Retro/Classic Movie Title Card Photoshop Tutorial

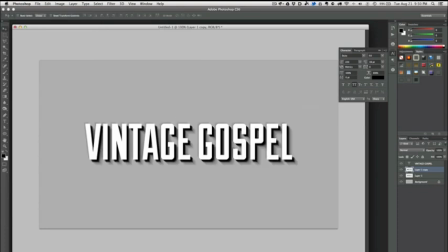4:15 And this time I'm going to set it to 50 pixels. And you can see here that it takes it further out, but it also brings it up here. And so, just the quick way to get rid of these
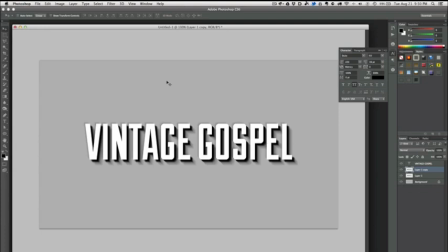4:28 shadowed edges we don't want is to again hold down Shift and press the down arrow and right arrow.
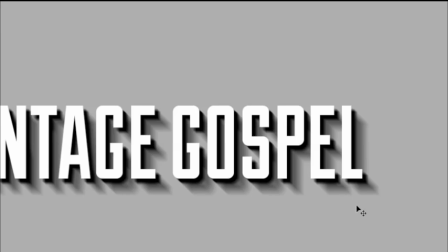4:36 And you can see it moves it out of the way. And we get this great kind of a drop off of the shadow. So, we've got our hard shadow edges, and then we've got a softer one. We're going to duplicate that layer one more time.
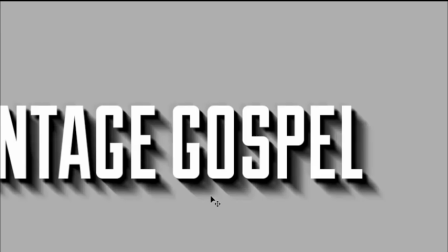4:50 And then we're going to press Command or Control F. And what that does is it just reruns the last filter that you used with the same settings, so you don't have to keep going back through the menu structure.
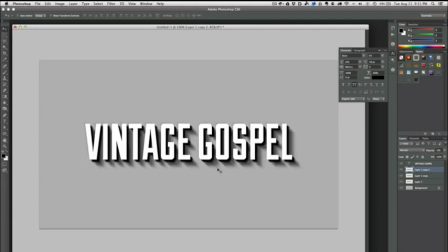5:01 All right, and I'm going to drop the opacity on that one down to about 30% to lighten it up. And so there we go. We've got a pretty cool effect already. So now, one thing to keep in mind here is that we want to imagine a light source, right?
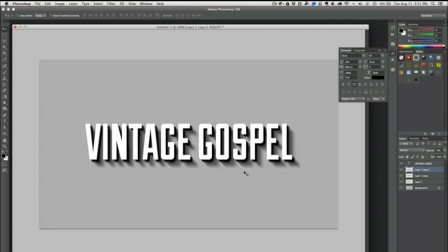5:17 So what is casting these shadows? And I talked about this in a previous tutorial. You want to imagine that you've got a light source. Say there's a light bulb over here.
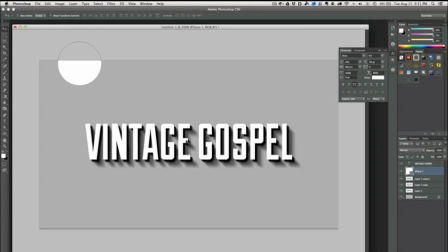5:31 It's kind of off camera. And so the light is coming down at a 45 degree angle from the upper left. So your shadow is going to go at a 45 degree angle from the bottom right. Okay, so let me get rid of that. So what we want to do is on our text layer,
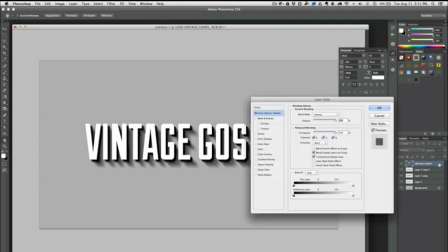5:49 can double click on the or over to the side of the text, and it'll bring up your layer style palette.
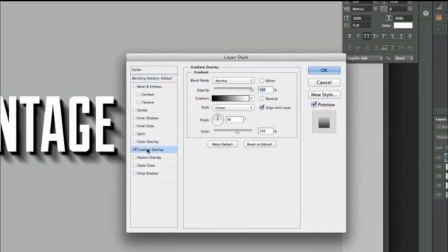5:57 We're going to go ahead and add a gradient overlay,
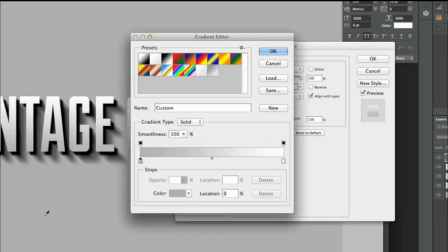6:01 and you want it to be about the same color or slightly less than your background. And rather than going to harsh white,
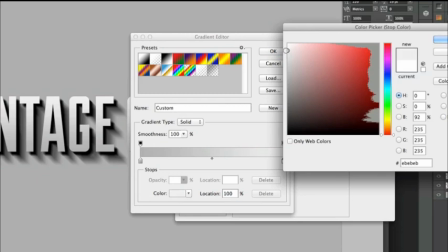6:12 we're going to drop that down just a little bit so it's more of a subtle shadow, or more of a subtle gradient rather.
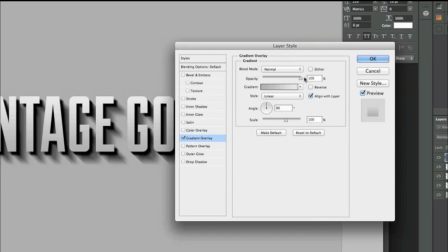6:20 Hit OK. And I'm going to leave everything here in the settings about the same, except we're going to set this to 96 degrees.
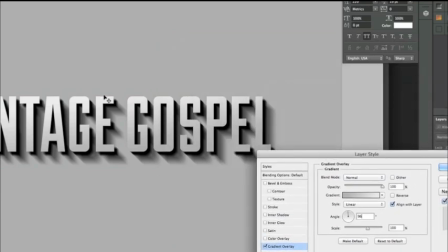6:28 And what that's going to do is rather than being a straight up and down gradient, it's going to be coming from the upper left, which is where, of course, our light source is.
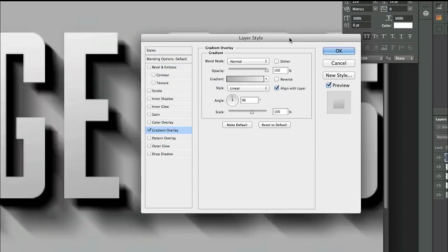6:38 The next thing we're going to do, let me zoom in here so you can see what I'm doing, is we're going to add an inner shadow. Now, obviously, an inner shadow doesn't work for what we're trying to accomplish here.
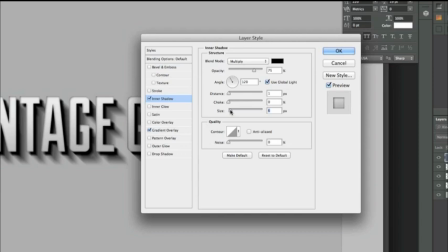6:50 That looks kind of weird.
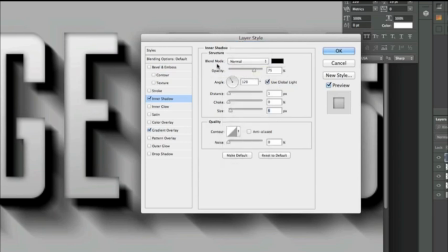6:53 But what we'll do is rather than do multiply, we'll go to normal for the blend mode, and we'll set it to white. And then for the distance, we're going to say 2 pixels. And for the size, we're going to drop that down to 0. And what that does is gives us a nice hard edge
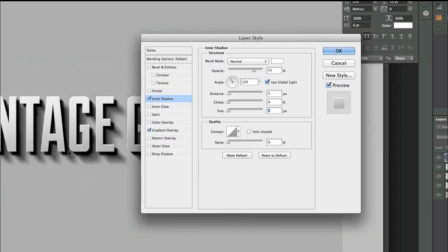7:14 and makes the text appear to have a little bit of dimension to it.
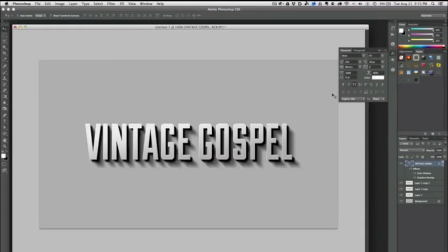7:19 Go ahead and hit OK. So right there, we got something pretty cool to work with. Now the problem is, of course, that we've got this really dimensioned text on a really flat background.
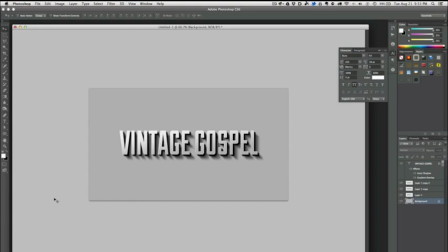7:37 So we need to make that background just a little bit more dramatic to show the difference in our lighting source.
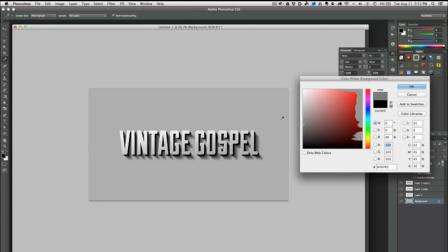7:43 So let's pick a color that's,
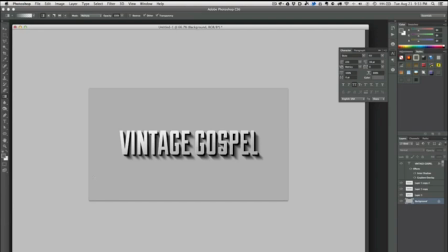7:48 dramatically different from your background color, or darker rather, and then select your gradient tool.
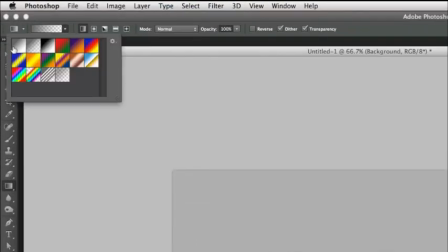7:56 Gonna set the mode to normal and make sure up here that this is set to fade to transparent. When you see the little check boxes in the background, you'll know that it's set to transparent.
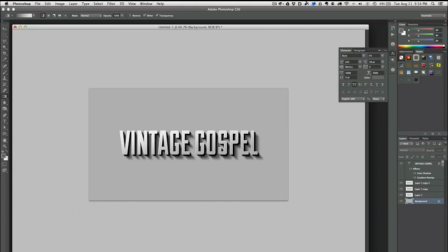8:06 And so I'm gonna start, I'm not sure if you can see my cursor here, but I'm gonna start slightly off of the screen.